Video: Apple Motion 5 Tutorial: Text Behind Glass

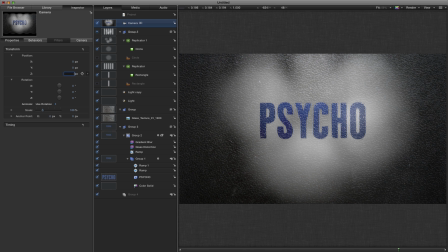743s
First of all, I want to move it in a bit, minus 370 on Z. I'm going to come to
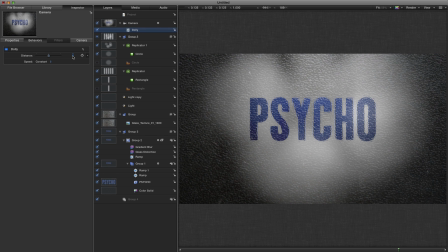748s
camera motion, use dolly, and I'm going to dolly forward 650.
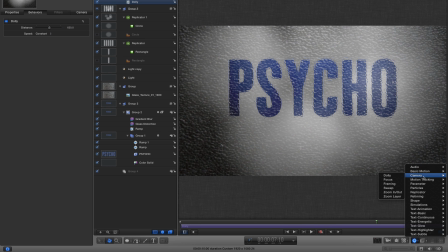755s
Next, I'm going to add camera sweep, like so. Set that to X, and I'm going to sweep just 25 degrees.
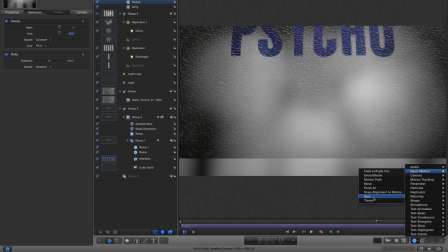766s
And in order to counteract that movement, I'm going to add a throw,
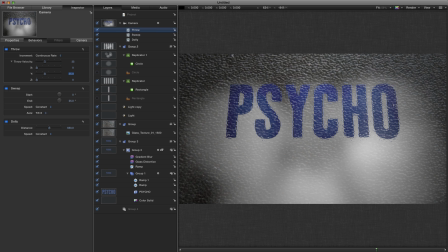772s
and I'm going to throw it 35 on Y, like so,
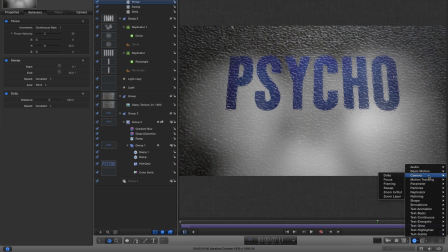777s
and add one more sweep behavior.
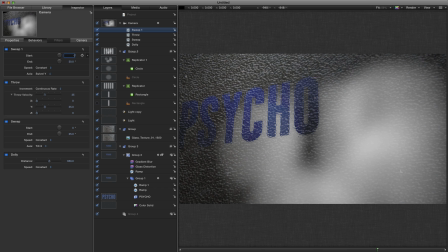781s
This time leave it to Y, and go from minus 12 degrees to plus 12 degrees.
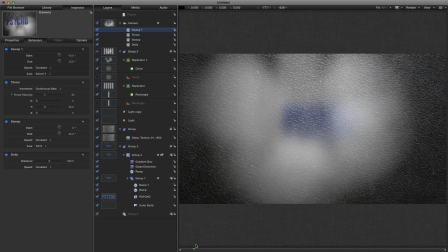789s
And my animation overall looks like that. And you can see the nice parallax we're getting with the background.
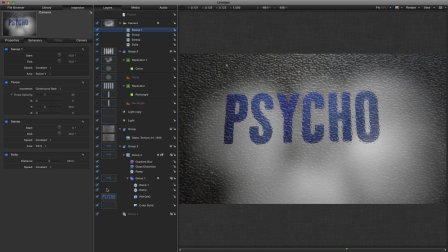796s
And everything's looking fairly good. Let's come to my text layer.
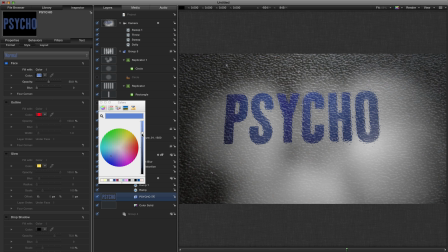801s
Let's make that much darker, that color, till we're down to about there. And let's reduce the opacity down to maybe 25, so it looks more dramatic.
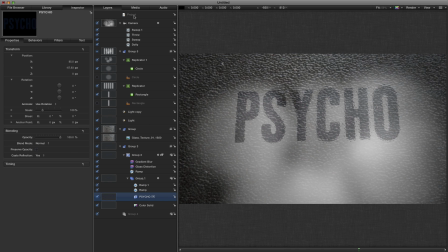812s
There's only one more thing to do, and that's to add a little bit of color correction.
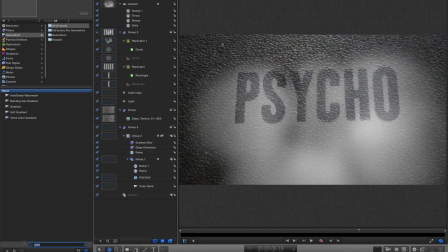817s
And I'm going to use a cheap trick, which is to use a color solid in a new group.
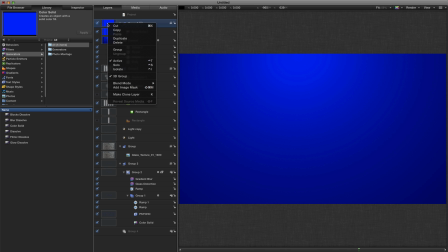825s
That out, set that group to 2D,
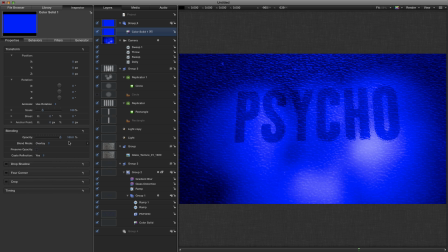829s
set the blend mode to overlay, and the opacity down to 10.
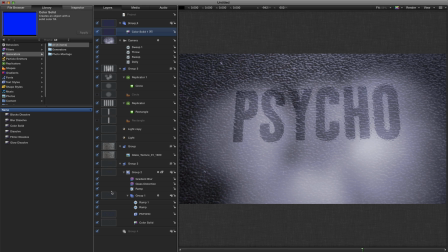836s
And finally, I'm just going to add a blur to that text layer, Gaussian blur, and a value of about 10, just so it's a bit more diffused. Zoom in a bit so you can see.
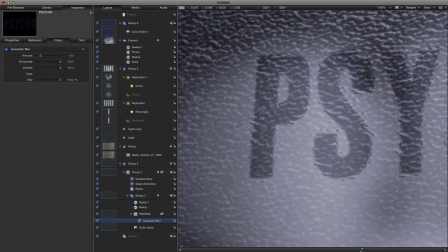849s
There we go, a little bit more diffused by the glass. Anyway, there we go.
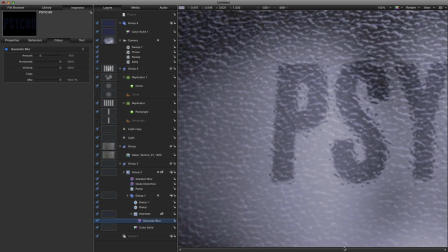853s
I hope that's been an interesting tutorial. If you're interested in more of the same,
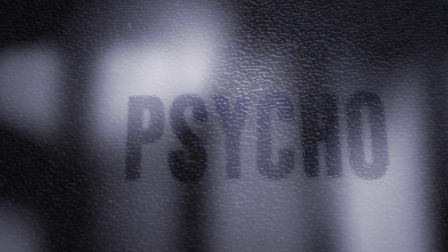857s
please do check out my YouTube channel where there are loads more existing motion tutorials, and there will be more to come.
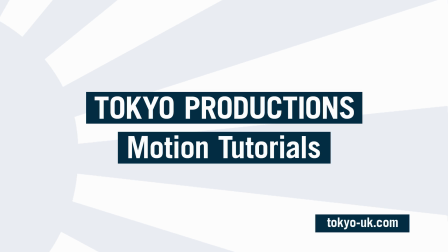865s
So thanks very much for watching, and I hope to see you again next time.